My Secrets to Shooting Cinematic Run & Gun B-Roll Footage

Is there, maybe you go to a temple, and the temple is obviously the main subject, but then there are also like many things around the temple that can be interesting.
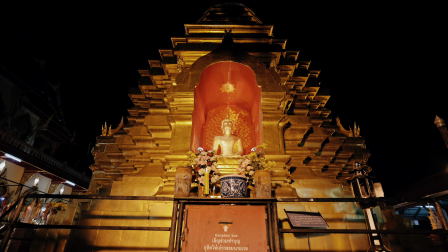So you want to ask yourself, how can I capture the feeling or tell the story of this place?
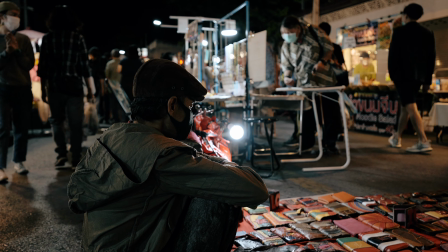So it's like travel videos, sometimes they have a story, sometimes you just want to deliver the feeling of a certain place or a certain country,
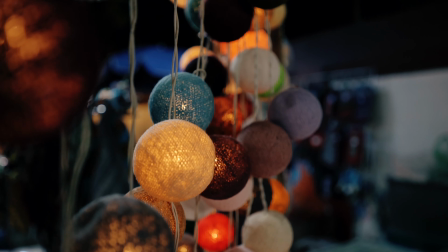and you cannot do that by just running around shooting randomly. You really have to be intentional with your shots. So how I do it usually when I arrive at the place is that I first look what is my main subject, or what are my main subjects that I want to get shots of, and then I also look what are foreground objects that I can use to make the shots a bit more interesting.
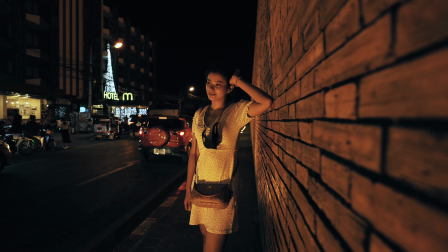Do I want to have a person in the shot or whatever. And then I also look about the light, like where does the light come from?
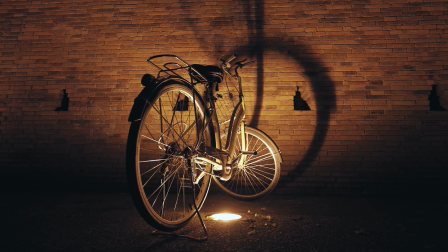Can I put it behind the subject or so on? And generally, how can I frame my shots to make them look beautiful? So I always ask myself these questions, and that helps me a lot to come up with better shots. So you should definitely stop just running around, pointing your camera everywhere. Really be intentional about your shots. It will make your videos so much better.
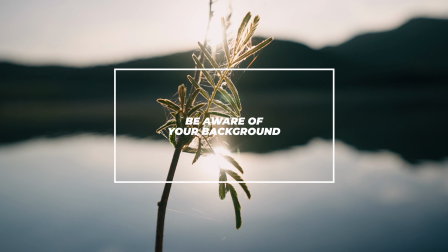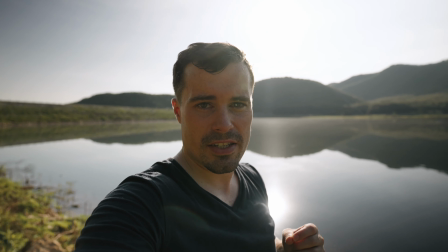And here's actually a good example for my next tip, which is to always be aware of your background.
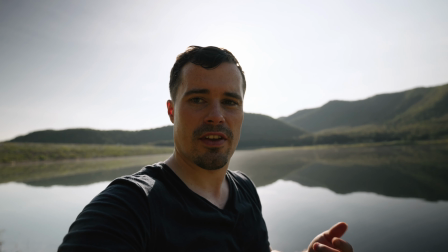So for example, when I position my face like that, then you see the mountains in the background.
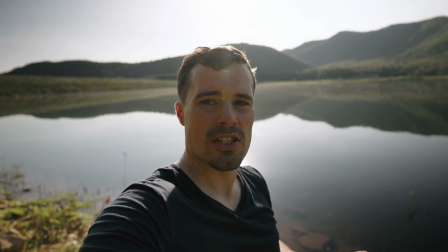They go through my face, which looks pretty weird. So here the framing would definitely be a bit better like that.
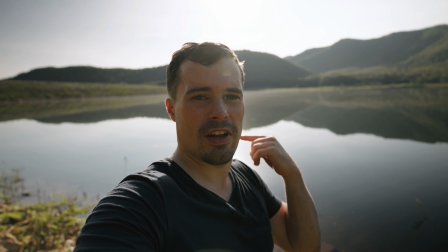That's less weird. But even here, like the reflections are a bit distracting, which is not too bad. So what you see in Hollywood movies, for example, often what they do is either that they simply blur out the background more when they have situations like that,
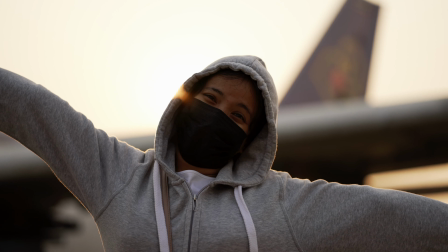or what you can also do is to simply use a more zoomed in lens, because then the background comes closer, and that helps to get rid of it, like to get rid of this framing.
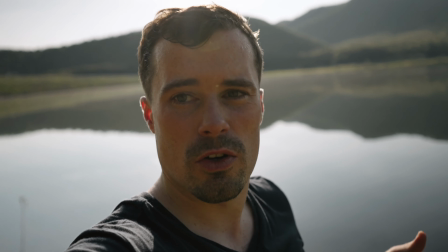Like here, for example, when I go to 28mm now, just not super close, but you can definitely tell because the background now is a bit closer to me.
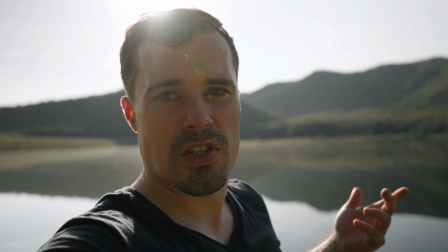It helps me a little bit to stay away from the mountains. Of course, I can also make the mistakes here, but it is easier than because the background is closer. What you also need to be aware of when it comes to the background is if there's anything distracting in the background. I actually talked about that in a video I published recently about how to make your videos pop in camera, and that's like when there are maybe yellow or red objects in the background somewhere that just distract the viewer from your face or from whatever he should see,
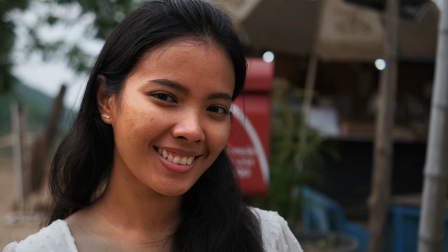then that also makes your shot bad. So be aware of something like that.
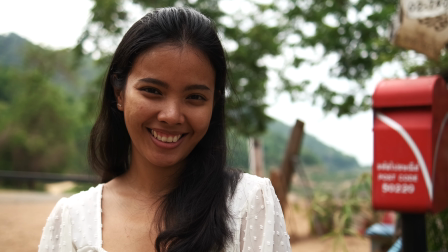You can simply reframe your shot to get rid of those objects, to push them outside of the frame, or you can also zoom in more to make it easier.
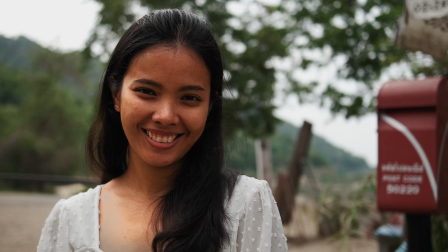But what you can also do is later in the color grade, especially when the object is a bit farther away from your main subject, you can simply desaturate it so that no one sees it anymore. So oftentimes you can fix it in post, but not always, so be aware of that.
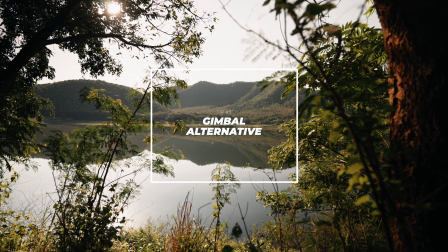Really have to get out of the sun now. It's getting pretty hot here quickly. Gorilla Pod. And let's come to the next tip, and that's regarding getting smooth shots when you have to walk, like a bit longer shots where you would usually use a gimbal for. Of course, when you do run and gun, you usually don't want to bring a gimbal. So what I simply do is, instead of using a gimbal, I use my GoPro or simply an Osmo Pocket,
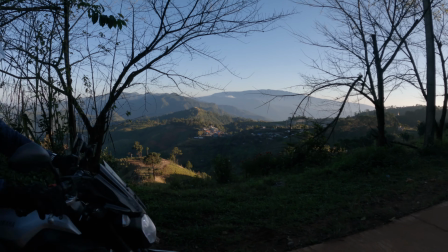because these cameras, I mean, they don't have the same optical qualities, of course, as your mirrorless camera or DSLR has.
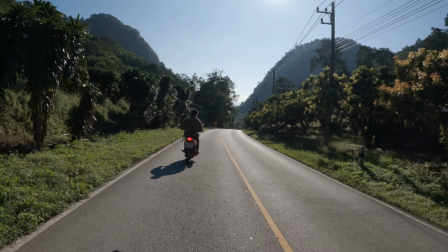But these cameras are actually pretty capable, and if you only put maybe 3 to 5 shots in a 3-minute video from an Osmo Pocket or a GoPro, you color grade it like closely to the footage you have from your main camera, then no one can notice the difference, but it saves you so much space in the bag. So actually over the past few years, even when I was on professional shoots, when I shot for backpacking companies, etc.,
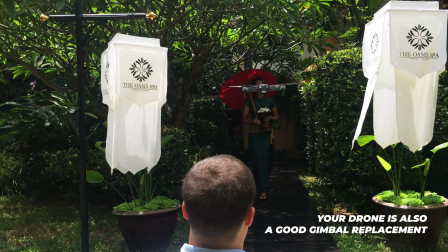I always used my GoPro if I needed to get some shots where I had to walk and I wanted to be smooth. And especially the DJI Osmo Pocket 2 looks pretty impressive, right? It has a bit bigger sensor, you have all the tracking options, comes with a microphone, etc. So that's overall a product that I can absolutely recommend to get if you want to shoot a lot of run and gun and you need some stable shots on the go.